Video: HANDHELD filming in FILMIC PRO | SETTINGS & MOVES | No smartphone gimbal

Ahoy, this is Zdenka. I'm in this beautiful location in Whitby, Ontario, Canada. Today we're going to be filming cinematic b-roll of this place, handheld, no gimbal. Last tutorial was complete walkthrough Filmic Pro. Today it's going to be the practical one. I'm going to be filming in Filmic Pro. I'm going to show camera settings, some moves, some transitions. We'll put it together with the music and play at the end. And if you are new here, welcome.
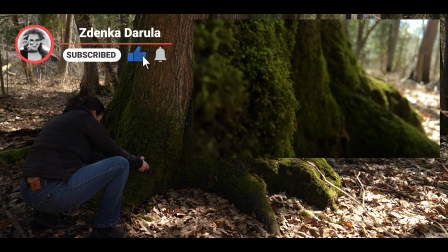[0:25]
My name is Zdenka Darula. This channel is all about photography and video, tech tutorials, creative camera challenges, hidden giveaways and vlogs. So if that's something you are interested in, consider subscribing. The tools I'm going to be using today is an iPhone 13 Pro with a clear case from Moment. I have a Moondog lap adapter and variable ND filter from Moment as well. Everything is linked below in the video description in case you're interested to check it out.
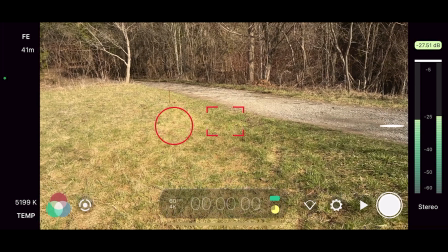[0:49]
Before I start filming, let me show you my camera settings. So right now, if I go to resolution, I'm filming in 4K 8-bit in Filmic Extreme, 16:9 resolution. Let's go to frame rate. I have it set to 60 because I want the flexibility in post to slow down some of the clips.
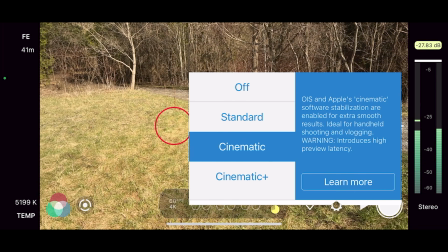[1:06]
And I also turned on the stabilization. I'm using cinematic. There's going to be a little bit of a latency, that means delay in the picture preview as I am moving, but I can still deal with that. There's also a little bit of a crop. I could use cinematic plus, but the latency is too big. I don't like that too much, so I'll be very much okay with the cinematic, and I know the video will be good.
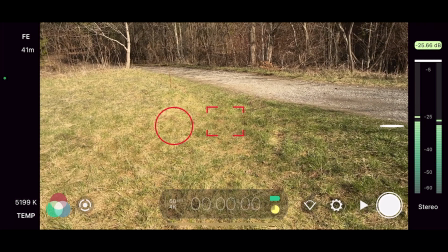[1:28]
I don't need to really use gimbal for this one. My white balance I have set to sunny right now,
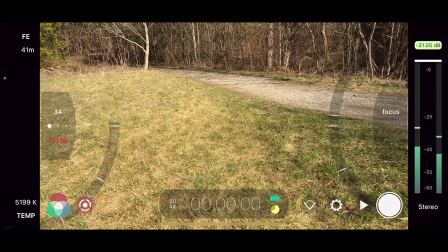[1:37]
and when I look at the shutter speed, I locked 1/120th of a second,
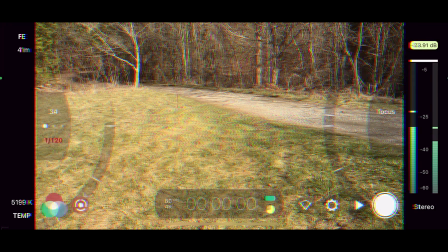[1:43]
moved the ISO to the lowest one I could. Let's jump right into it with a classic reveal.
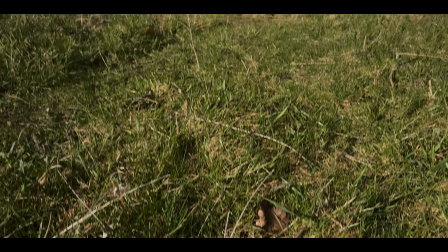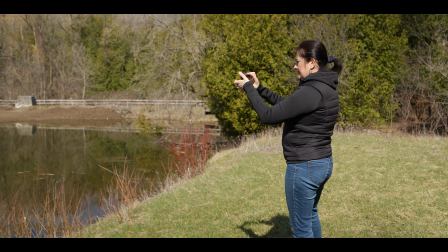[1:58]
Next shot just will be quick pan from the side. I'm also noticing that the camera has a hard time focusing here and there when I have the variable filter a little bit darker.
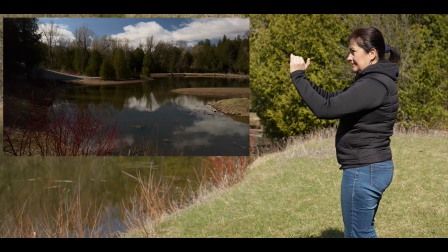[2:12]
Here's a quick tip.
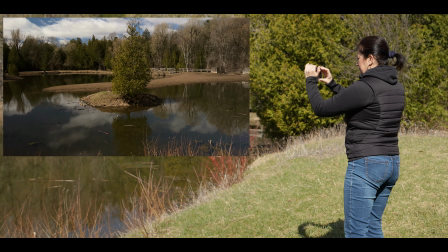[2:14]
When you're filming handheld, it's way easier to move a bit faster while you're panning to avoid any up and down unwanted movements.
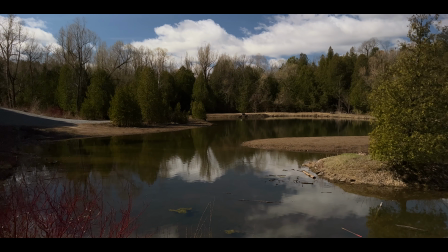[2:23]
Once you slow down the clip in a post, you get a very smooth shot.
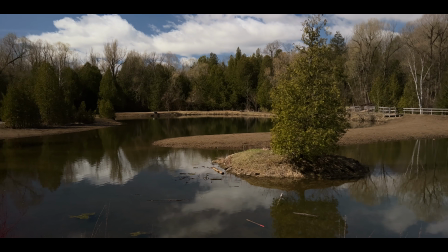Because it's early in the morning, the light is hitting nicely. There's a little lake, and I always tend to film with the sun in my back, so I'm seeing the nice reflection of the water before I move on and I shoot against the sun.
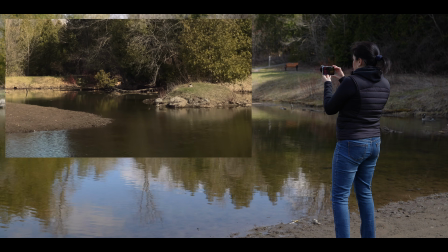[2:48]
Telephoto lens will give you a completely different look. It is good to switch lenses to get variety.
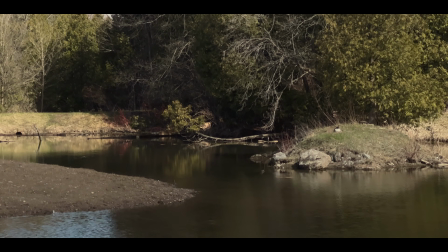[2:54]
Because it is such a big zoom, you have to move extremely slowly and avoid any movement up and down. Because it is early spring and we don't really have that much greenery yet, overall shots where the lighting is the best will do the trick. The rest will have to be filled up with a lot of detail shots showing greenery. When I'm filming detail shots, I try to film against the sun to get a lot of sun streaks, like now with this tree.
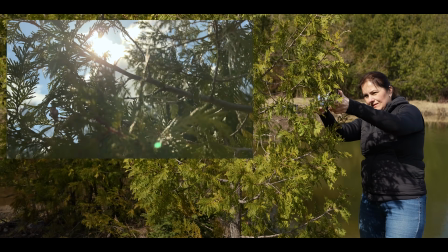[3:21]
And I can actually do a little curve here because it's handheld, so I can really choose which way.
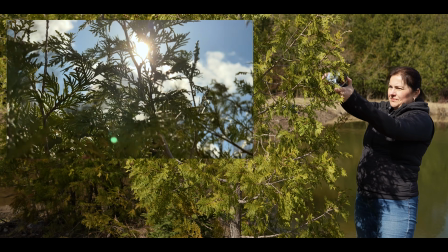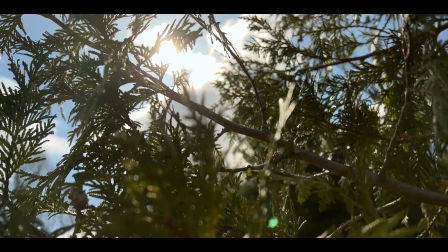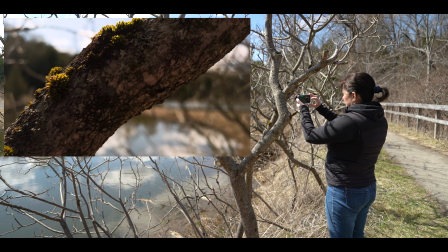[3:40]
Close-up shots are all about texture and color. This shot is filmed with standard lens.
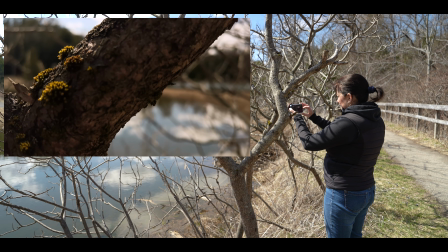[3:46]
Get very close against the sun again.
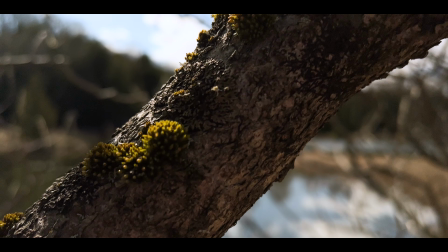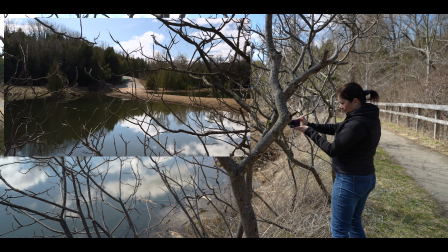[3:58]
Same spot, but different shot. This time, focus is locked on far distance to get a blurry foreground.